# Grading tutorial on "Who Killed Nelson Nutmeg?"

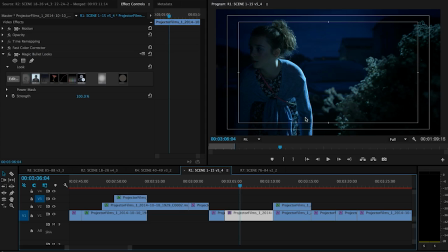(20:44)
You can see we've got a light source coming in, and all we had to do there was really just sort of tweak it around a little bit. That's it as we shot it. All I'm really doing is actually bringing up the sky and then adding a small blue tint to it.
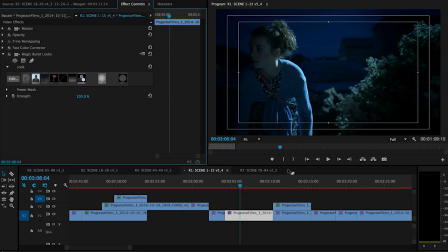(21:03)
I'll show you why I needed to bring up the sky and add that blue tint if I show you the day for night material. So a little bit further on. Okay, here's the day for night scene.
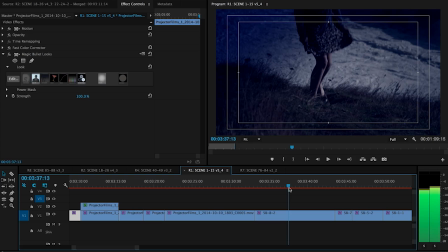(21:18)
It's Billy walking up the
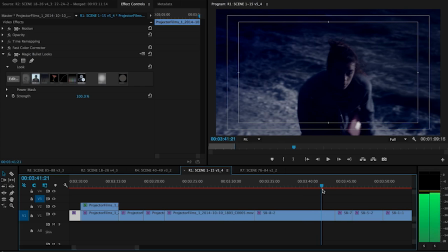(21:24)
cliff at night, checking out the sounds that she thinks she's heard. Now, why couldn't we just do that at night using the same techniques that we just did on the other shot?
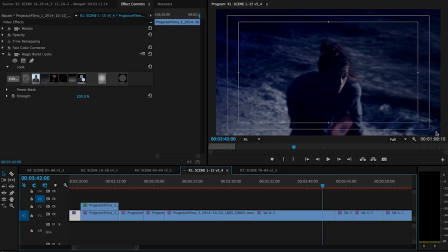(21:39)
Well, the reason is, first of all, safety. There's absolutely no lights up the cliff, and so if you like, taking anyone up there at night is quite a dangerous venture. Taking crew and equipment up there, even more dangerous.
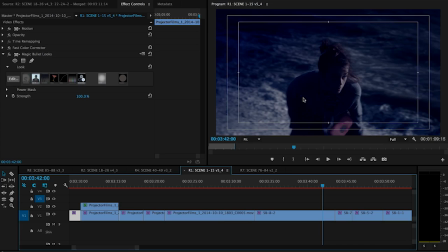(21:58)
I'd be worried about that anyway. And then if you like, added into that working with children to take them up there, it's a definite no-go. Even if we probably did have the budget for some large lights and so on, because it would just be really quite tricky and
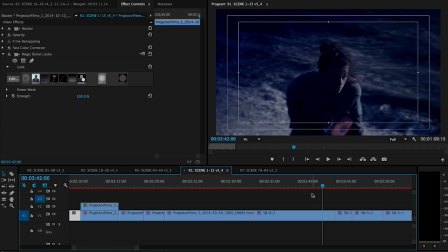(22:16)
not great for the natural environment either, to have large lights up a sort of crumbly cliff. So anyway, we're back to doing it day for night. All we did here, managed to do it all within Magic Bullet. If we turn it off, there you can see illusion ruined, everyone. It's fine, it's in the daytime.
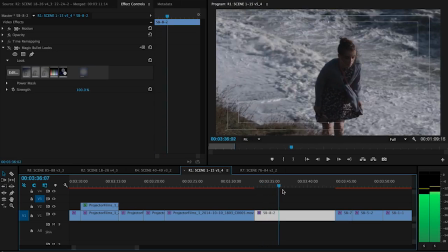(22:44)
Just same in shooting it the same as we did the other scenes.
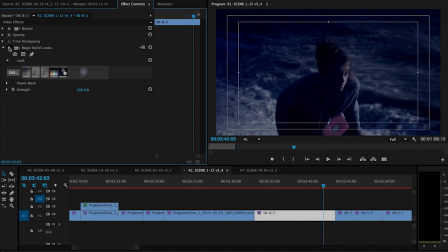(22:50)
All I did with the Magic Bullet was to essentially move everything to the blues.
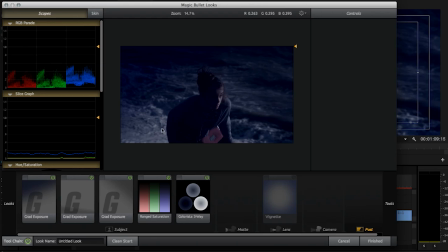(22:57)
So turning off all those masks that we might have used in any of the other scenes,
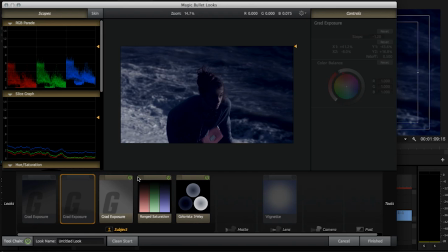(23:03)
what I did was a series of graduations in the side,
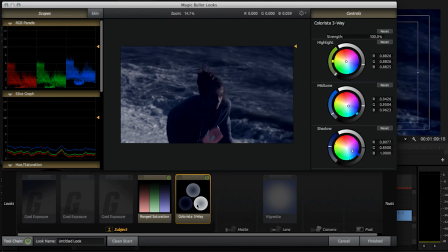(23:09)
but mainly it was about using the three-way. Again, I could have done this within Premiere, no worries at all. It's just that I was already using this to try and balance out between those two scenes, but you don't need to use Magic Bullet for this.
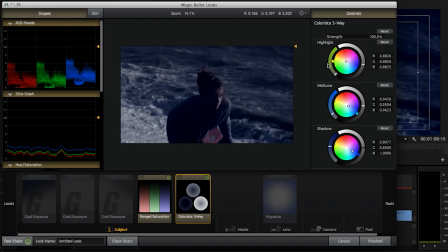(23:28)
You could easily do this within Premiere using the three-way color corrector in that. But all I've done is push mainly the darker tones towards the blue, and actually I kept the whiter parts white.
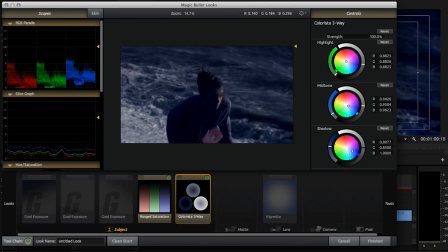(23:44)
If you turn those to blue, if we do that now, you can see it starts to become almost a little bit too like you've just put a bit of blue perspex over. So actually keeping the whites, which is those waves,
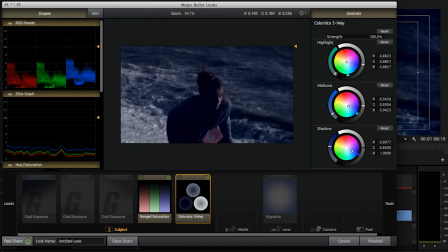(23:59)
white gives it the illusion that the sun's just sort of the moon is just bouncing off that brighter elements in the shot. It's actually mainly about moving the shadows down until they become this kind of bluish shadows.
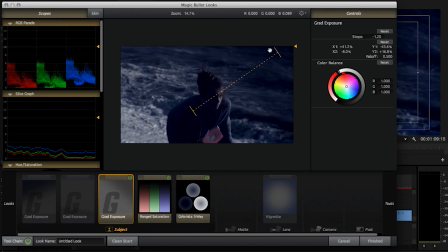(24:16)
These kind of graduated effects then
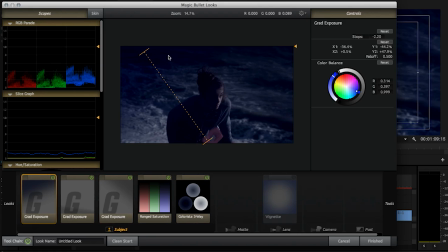(24:20)
just help to push those background elements down, so we're left with what looks like, in a way, a little shaft of moonlight that just happens to be hitting her face here, and then if it goes on to hit the waves there. And so by combining
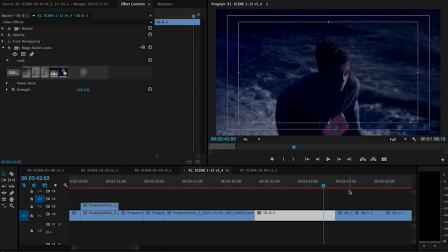(24:38)
that with the scene that definitely does look at night, we hopefully got quite a convincing day for night scene
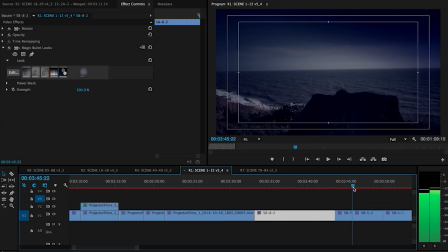(24:46)
that actually can be seen as well.